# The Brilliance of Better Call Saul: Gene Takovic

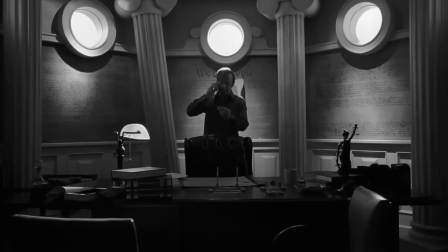3s I need a new dust filter for my Hoover Max Extract Pressure Pro Model 60.
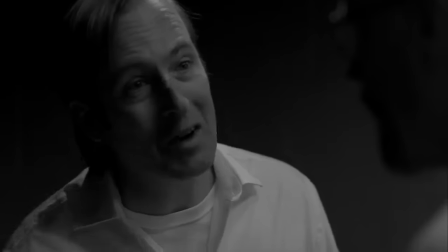9s Can you help me with that? I'm not your lawyer anymore. I'm nobody's lawyer. The fun's over.
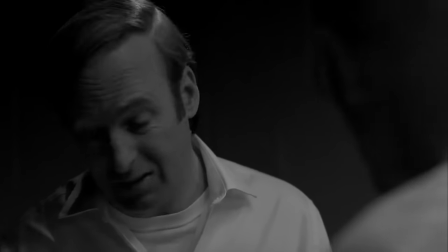14s From here on out, I'm Mr. Low Profile, just another douchebag with a job and three pairs of Dockers.
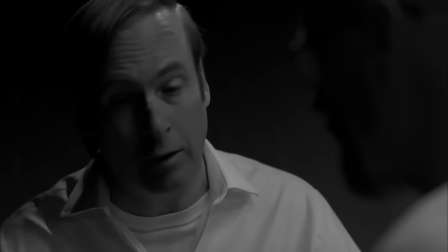19s If I'm lucky, a month from now, best case scenario, I'm managing a Cinnabon in Omaha.
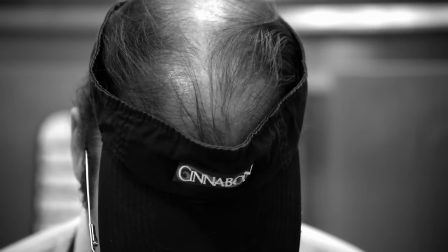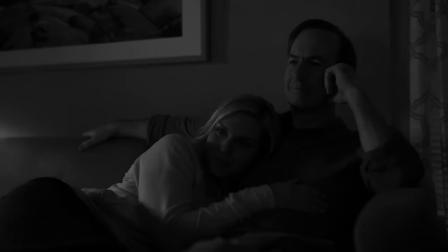31s
Better Call Saul is my favorite TV show, and something that kept me hooked from episode 1 was wondering where this man,
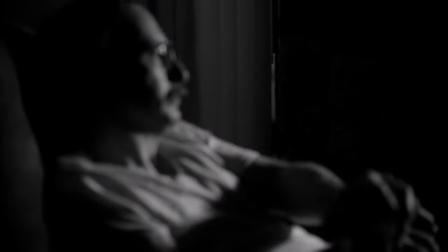38s
Gene Takovic, would end up. So today, I shall be analysing the season openings as well as the four episodes containing Gene,
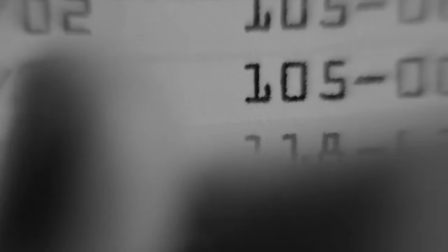47s
and highlight the brilliance of Better Call Saul.
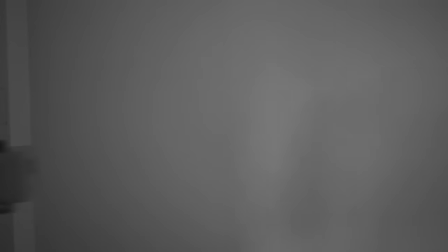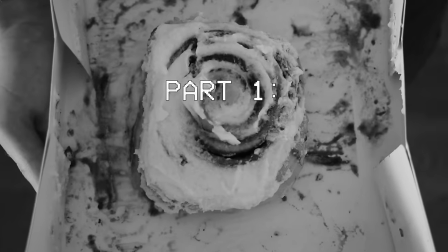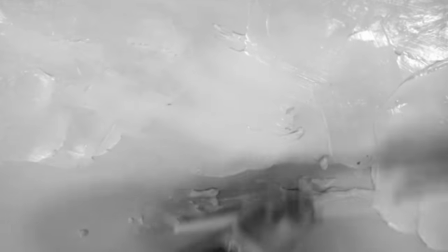80s
The very first scene of Better Call Saul opens with a black and white montage of Cinnabons being made,
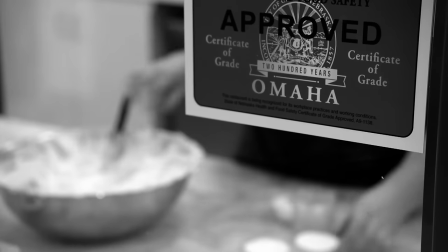86s
and straight away I need to talk about the importance of these sequences being in black and white.
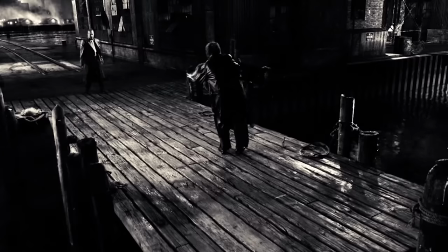91s
Of course, there was a point in time where all media was in black and white, and when it's present in modern media, it's a deliberate decision on the creator's part.
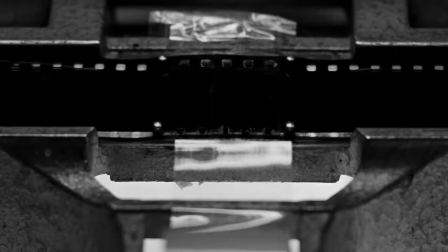100s
This choice can be applied to the content for several different reasons, such as intensifying the atmosphere,
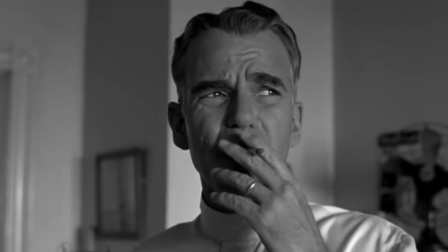107s
capturing the period it was set in, or to emphasize the tone of the story.
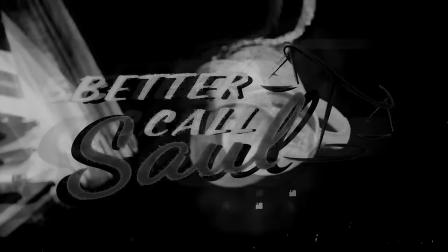112s
There are also several different reasons for why it works in Better Call Saul, the most obvious being that it distinguishes the timelines.
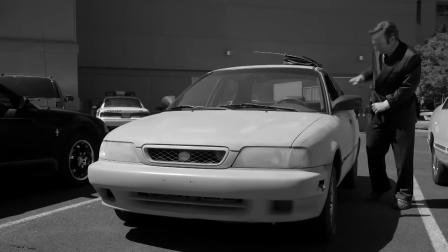119s
Throughout the show, we see Jimmy McGill trying to build his practice as a lawyer, and facing a lot of trouble.
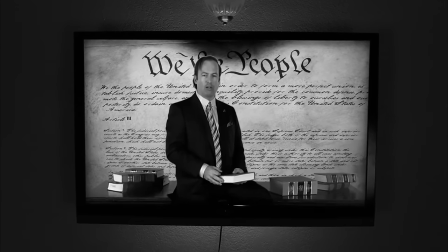126s
We have all the events with Saul Goodman in Breaking Bad to keep in mind, as well as the parts in this show where the timelines cross over.
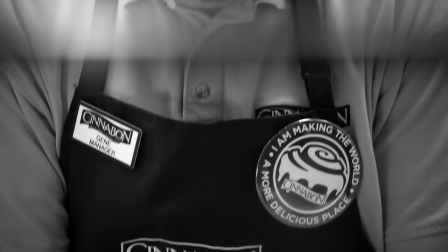133s
And lastly, we have everything post-Breaking Bad with Gene Takovic.
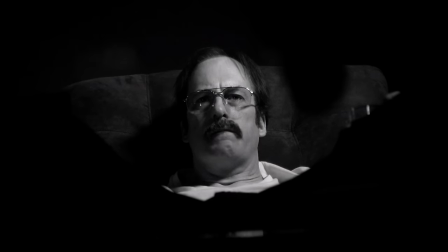137s
These sequences being in black and white also supports the tone and how empty everything feels for Gene,
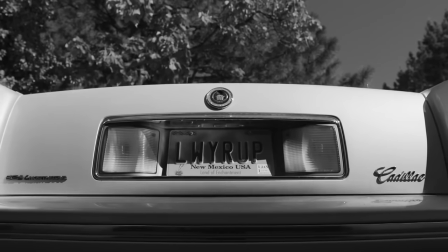143s
after he was forced to leave behind the lifestyle he loved to become a nobody.
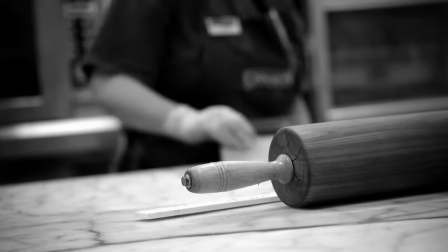147s
The emptiness here is even more apparent when accompanied with the 1930s song Address Unknown by the Inkspots.
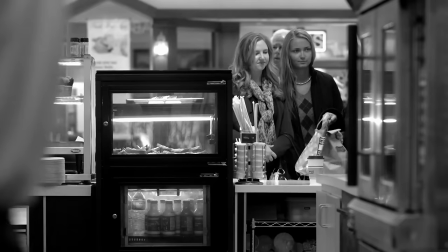154s
It further adds to the distance, making us feel like this took place such a long time ago.
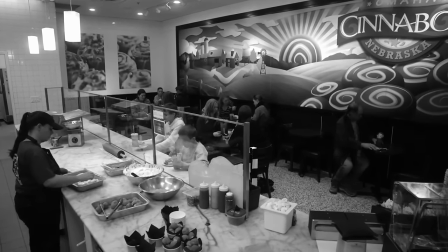161s
But after several shots of the employees and customers inside Cinnabon, the camera pans up and shows us Gene Takovic for the first time.
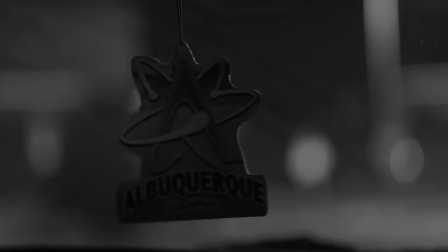173s
And despite being far from Albuquerque, we already get an understanding that he is very paranoid of his past coming back to haunt him,
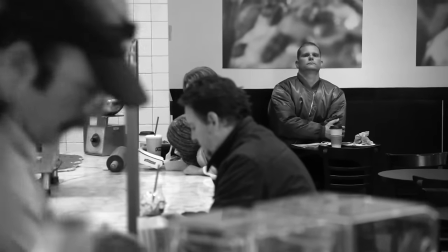181s
as one of the customers looks in his direction with quite a serious expression on his face.
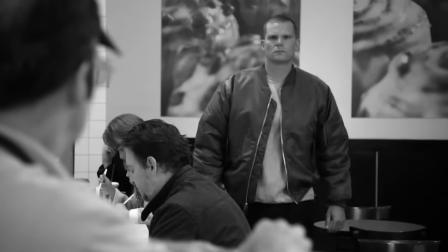186s
He then gets up and starts walking towards Gene. But it turns out that he was just heading outside as he spotted people that he knows.
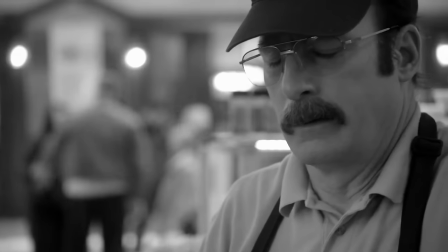194s
But this is clearly something that Gene fixates on and worries about frequently.
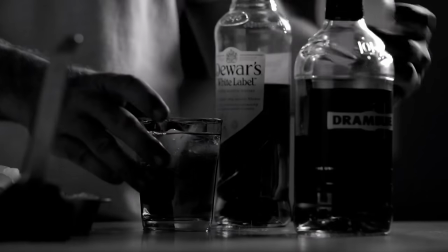203s
In the next scene, Gene is at home making himself a drink and getting comfortable in front of the TV.
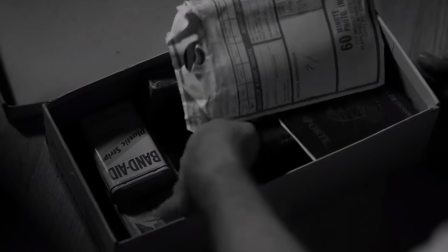209s
He then gets back up and digs for a secret box and pulls out a VHS tape.
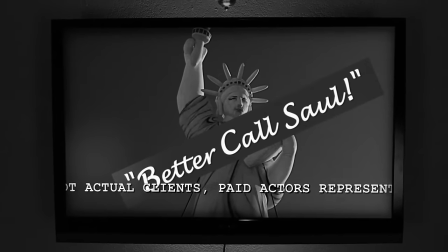214s
He puts it in, sits back down, and straight away, we all know that he is watching the glorious Better Call Saul commercials.
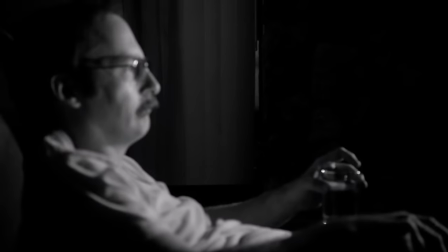223s When legal forces have you cornered, better call Saul.
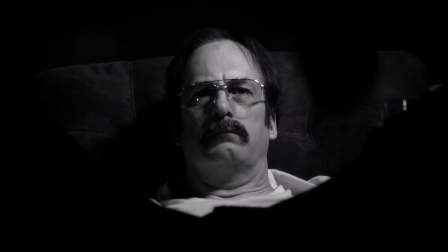227s
And a little subtle detail is that we see a reflection of colour in his glasses.
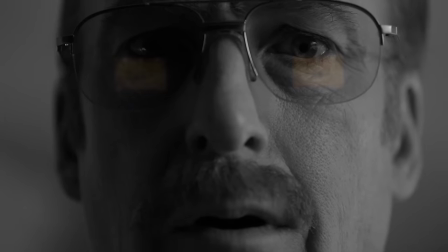232s
This is the first of only a few times in these black and white scenes where we see a glimpse of colour.
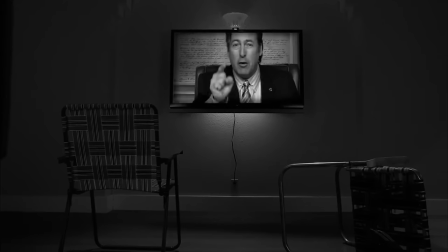237s
This is used to reflect his past as Saul Goodman, or even further back to Jimmy McGill.